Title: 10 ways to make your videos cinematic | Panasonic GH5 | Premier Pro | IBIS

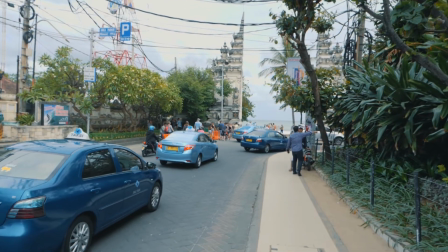[4:09]
Point number 4, which is shoot at 4K. This will add more color, resolution, and depth to your videos.
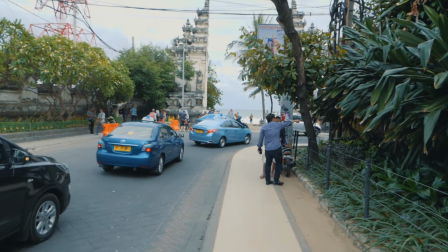[4:17]
It will make your production richer and more cinematic. But then again, make sure your laptop or desktop can process 4K videos.
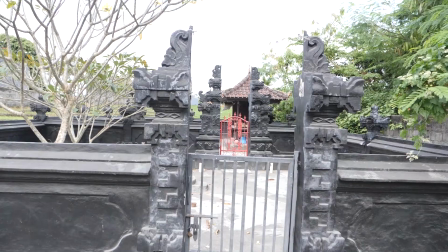[4:26]
Point number 5. Color grade your videos. Let us break it down into a few rules.
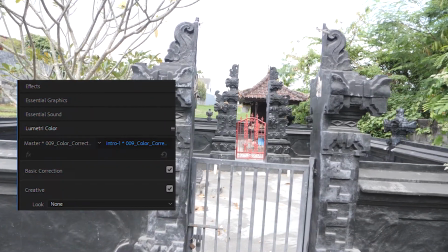[4:32]
1. You can use lookup tables from the internet or color grade yourself if that is something you are good at.
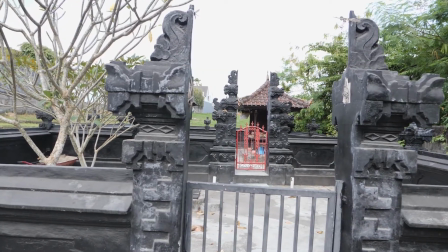[4:38]
Point 2. Make sure you color correct before you color grade. This again will need an eye and expertise of understanding these things.
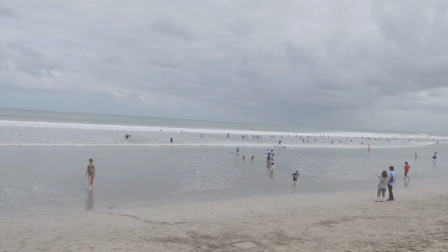[4:46]
3. It will also be great if you shoot on a flat profile. It will let you do a lot more when you import the video into your editing software.
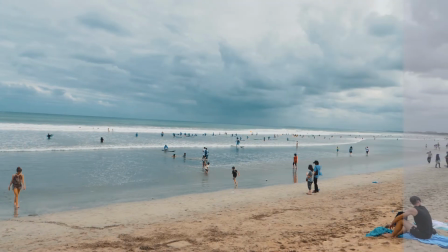[4:54]
I'll do specific individual videos for all these techniques that I'm talking about,
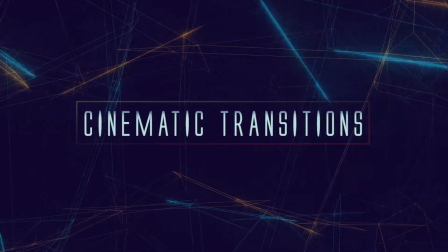[4:59]
and I'm hoping that will be helpful to you guys in the future. Coming to point 6, deploy cinematic transitions to your videos.
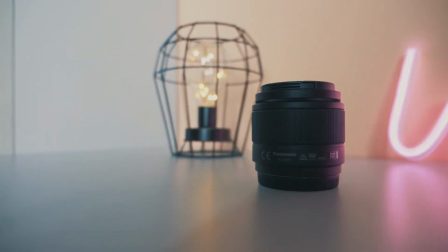[5:08]
1. You can get transitions from the internet. 2. You can create your own transitions.
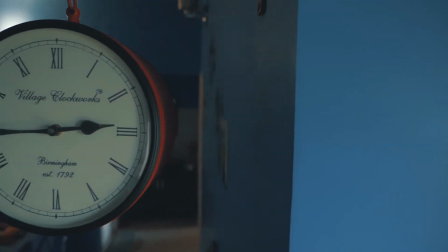[5:14]
3. Make sure you mix up your transitions. Don't use the same ones throughout the videos.
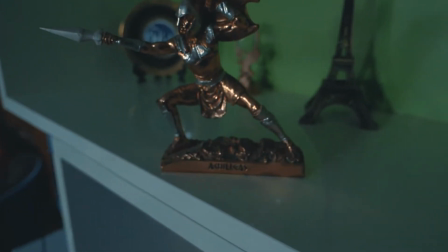[5:20]
4. Don't add transitions just for the heck of it. I have to say I've been guilty of this a bunch of times.
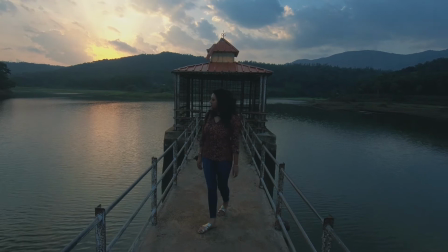[5:27]
Try to add transitions only when it is really required. Point number 7.
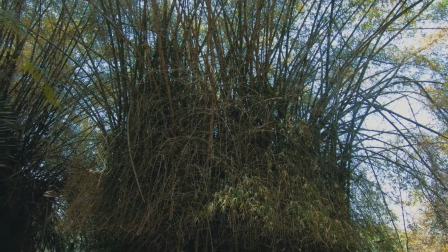[5:34]
Sound design your videos. This is extremely important.
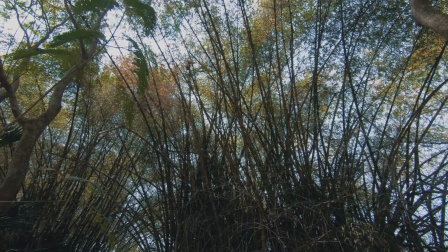[5:38]
I've missed this a lot of times wherein I export the video and realize, oh geez, I forgot to add sound design.
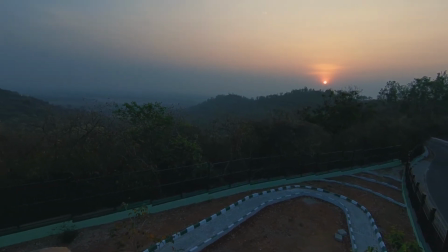[5:45]
So write down these points before you even start recording your videos. It'll come very handy.
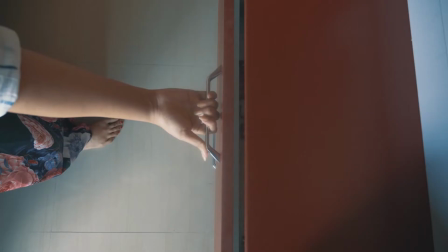[5:50]
So what exactly is sound design in your videos? 1. Add sound to the objects that show up in your videos,
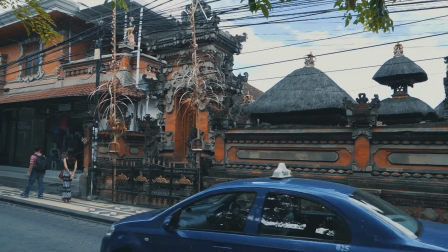[5:57]
like a flying bird or a moving car or a waterfall or even a zipper on a jacket that is being pulled up.
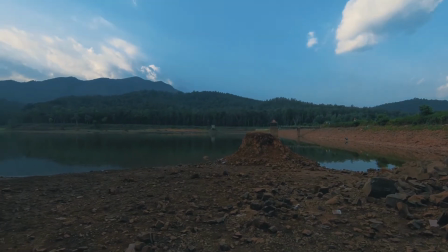[6:03]
2. Add atmosphere sounds to your videos. This makes the audience even more invested in the scene you are showing to them.
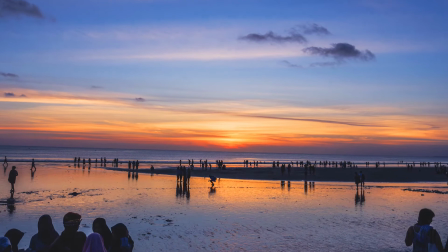[6:10]
Make sure you do this even if you're showing a static photo instead of a video. 3.
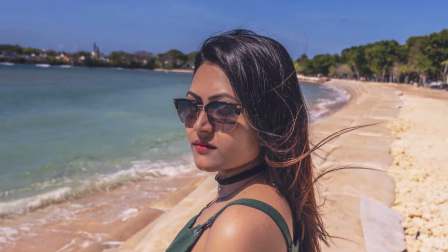[6:15]
Add transition sounds like a whoosh or a light beat. Adds to that feel of the video moving from one scene to another.
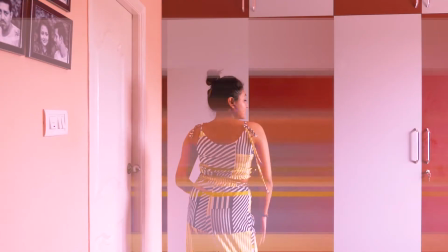[6:23]
Point number 8. Sync your video to the music beats. This is not very difficult as it sounds.
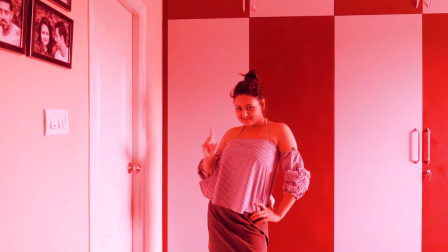[6:30]
1. You need to match the mood of the video with the music you choose.
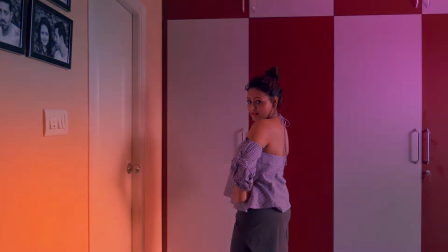[6:35]
2. You need to sync the transitions with the music. Change only when the sound decibel is going up or down.
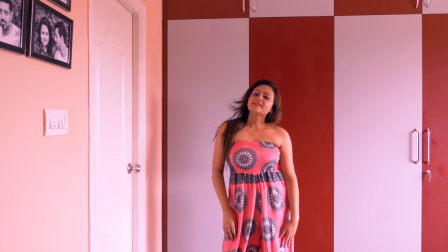[6:42]
3. Use a legitimate music website like Epidemic Sound.
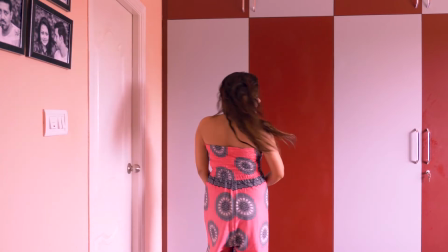[6:47]
It is heaven for music. It will give you everything that you need to make great videos with proper synchronized music.
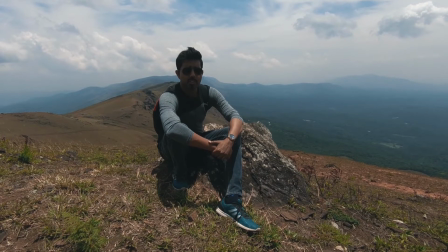[6:55]
Point number 9. Add horizontal bars to your videos. This sounds very simple, but it makes a huge difference. It can change the entire impression of a cinematic video and make you feel that you are actually watching
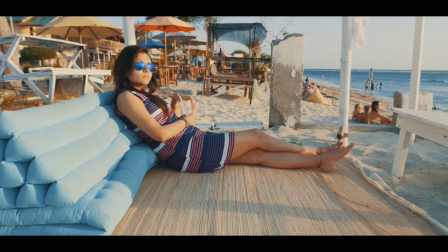[7:08]
a movie or cinema rather than some random clips being thrown at you for no reason whatsoever.
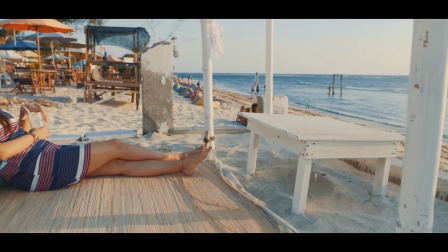[7:14]
Again, as I've mentioned before, I'll make a video on how to add these horizontal crop bars into your video.
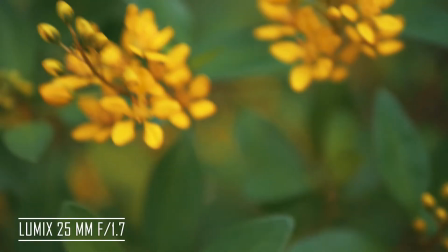[7:21]
Finally, we are at point number 10. Use DOF lens or a depth of field lens like a f1.8,
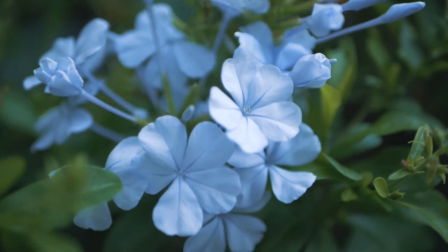[7:28]
1.7, 1.4 or even 1.2 if you're ready to go to the distance with cinematic video production quality.
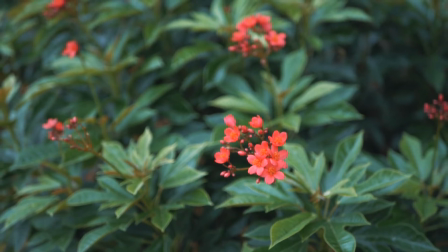[7:36]
Point to note is, higher the aperture, costlier is your lens, so your decision making will depend on what kind of videography you do.
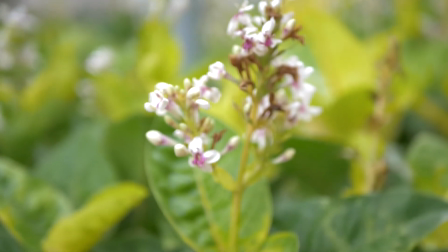[7:43]
All genres might not need a DOF lens, but it does make certain scenes in your video look amazing when shot with a lens with a higher aperture.
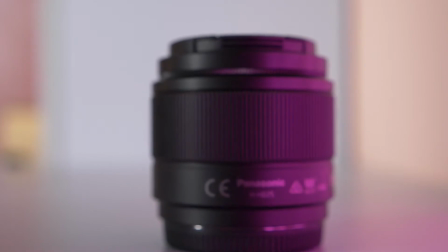[7:52]
One point to note, higher your focal length, better bokeh you get in your scenes. I will in the future deep dive into each of these categories and help you understand how to implement them in your videos. And if you guys have come this far, I really appreciate it for increasing our average view duration. I would also want you guys to like this video and subscribe to the channel.